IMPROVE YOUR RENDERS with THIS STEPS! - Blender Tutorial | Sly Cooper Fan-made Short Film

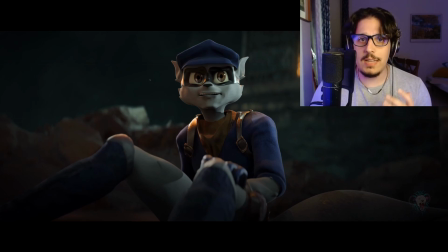0s
If you're not compositing your 3D renders, you're doing a terrible job. Hello guys, welcome to this new tutorial. Today we're gonna see together my compositing process for my upcoming short film based on Sly Cooper.
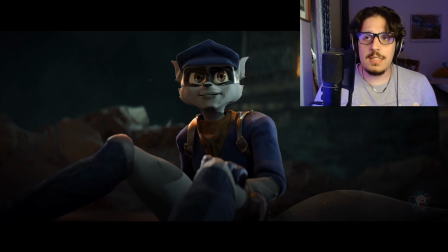13s
The compositing process is sometimes a process that is underestimated by people, by artists, but I think that together with lighting is the process that really can make your renders stand out more and give them a more cinematic vibe.
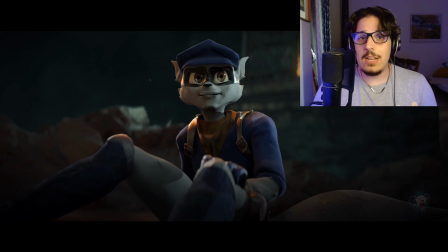28s
I'm gonna show you a short clip from the trailer that will be uploaded here on YouTube as well, and I'm gonna break it down to you with this video.
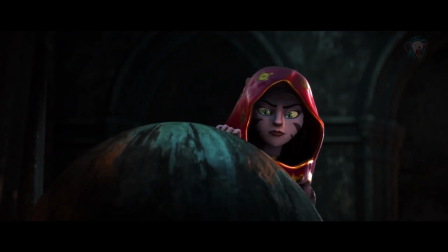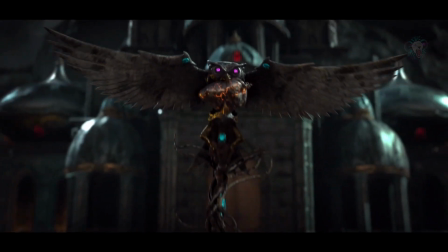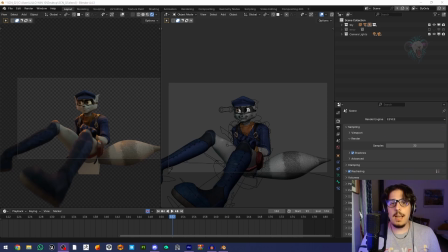47s
So the first thing that we're gonna see now is the lighting process in Blender. I'm gonna go real quick on this because I just want to focus this tutorial on the compositing process, but if you prefer a more in-depth tutorial for lighting as well, just write it in the comments.
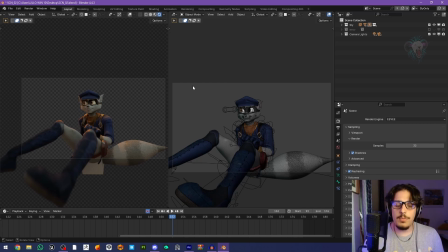64s
So this is the project file of one of the shots that you saw in the short clip.
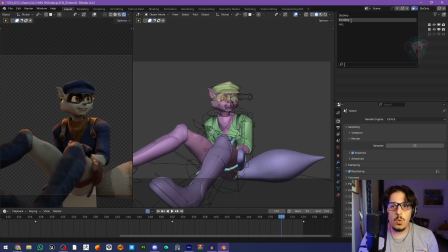69s
As you can see, I already divided my project in different render layers. So we have one for Sly only, one for the background environment.
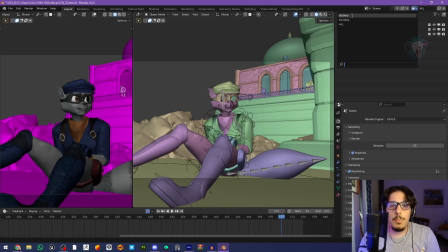78s
As you can see, I'm gonna show you my lighting setup for this single shot.
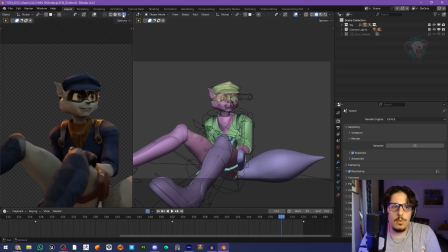83s
So we're gonna activate here the render view and we're gonna see, okay, so these are all the lights that influence this shot in particular.
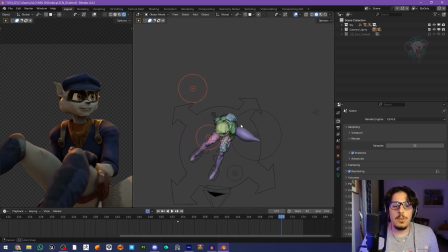93s
You see how many lights I just placed around my character in order to make it stand out from the environment.
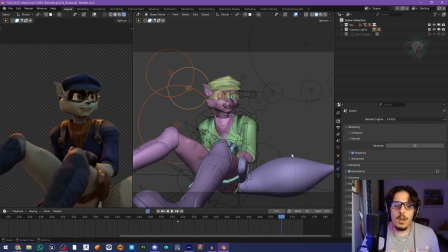102s
Bear in mind that the effect that I wanted to achieve was basically this one.
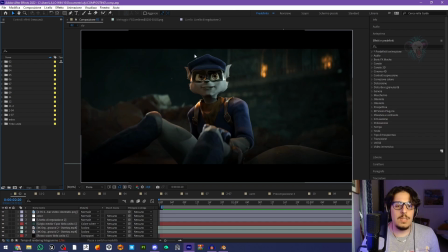107s
You see how the lighting just outline the edges of my characters and contrast real well with the background environment, and it really make it stand out more in the final shot. But this is after the compositing process.
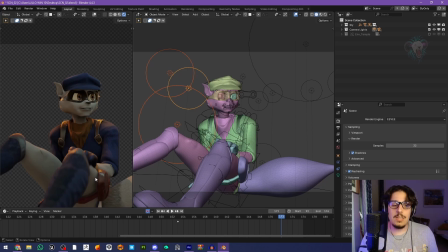125s
We still want to get a nice result in the raw render. As you can see, this lighting really helps me out in understanding how more or less it's gonna be the final result.
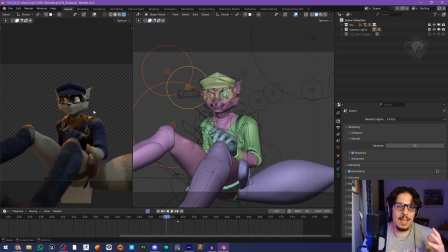135s
So really pay attention to your lighting and don't be afraid to place more light than usual. Sometimes people tells you that 2 or 3 lights are enough, but in reality, it depends on the shot that you're working on.
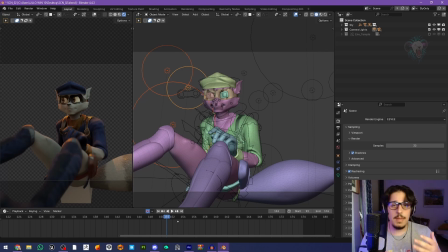149s
There are shots that really works with just 2 lights, but there are shots like this one that requires more point lights.
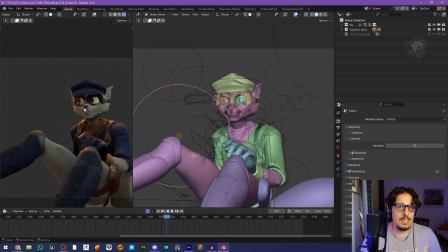157s
Just bear in mind that you have to contextualize the light of your scene.
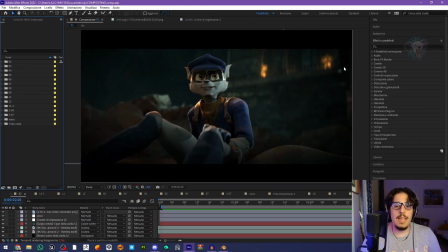161s
I placed this orange light because over here we have flames, and from behind we have the window that has the same lighting. We have this blue lighting coming from above like it was the moonlight. So everything needs to be contextualized. So really pay attention to these little details.
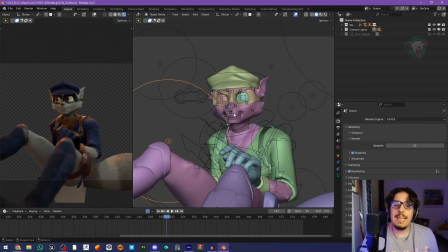180s
Another thing that may help you out is playing with different radius for your lighting.
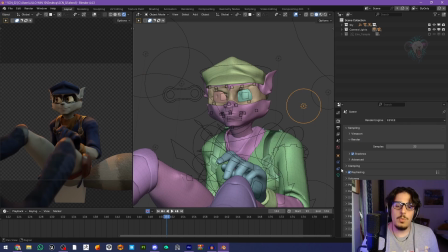186s
Bear in mind that I'm using Blender Eevee. You may find different settings if you're using Blender Cycles. I suggest you with all of art to switch and learn Blender Eevee because I think that with the right settings,
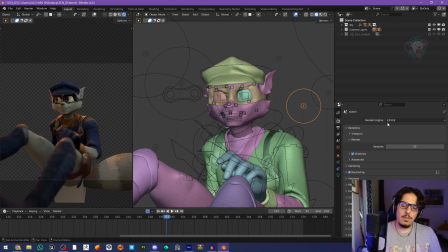198s
it's even almost the same quality than Cycles. Of course, that depends on your project and on the quality that you want to achieve. But for example, it takes me more or less 40 seconds to render a frame, while in Cycles, it used to take 2 minutes and more or less the quality was the same.
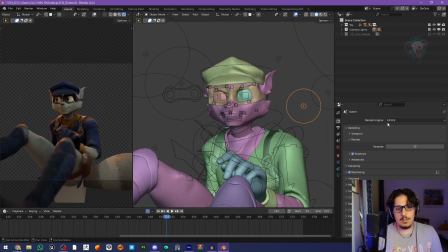217s
So really pay attention to this small details when you have a project going on, and every little decision from lighting to rendering may affect the render times and may help you out organize your load of work. As I was saying before, you can play with the radius of your lighting.
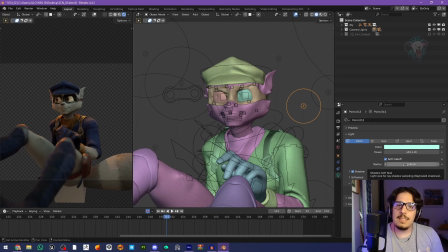235s
The radius is basically a number, and the less the number is, the sharper the shadows are gonna be.
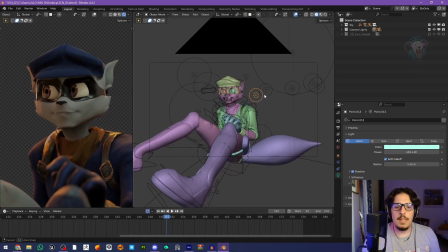243s
So I'm gonna show you an example so it's gonna be a little bit clearer for you. Okay, I think this one.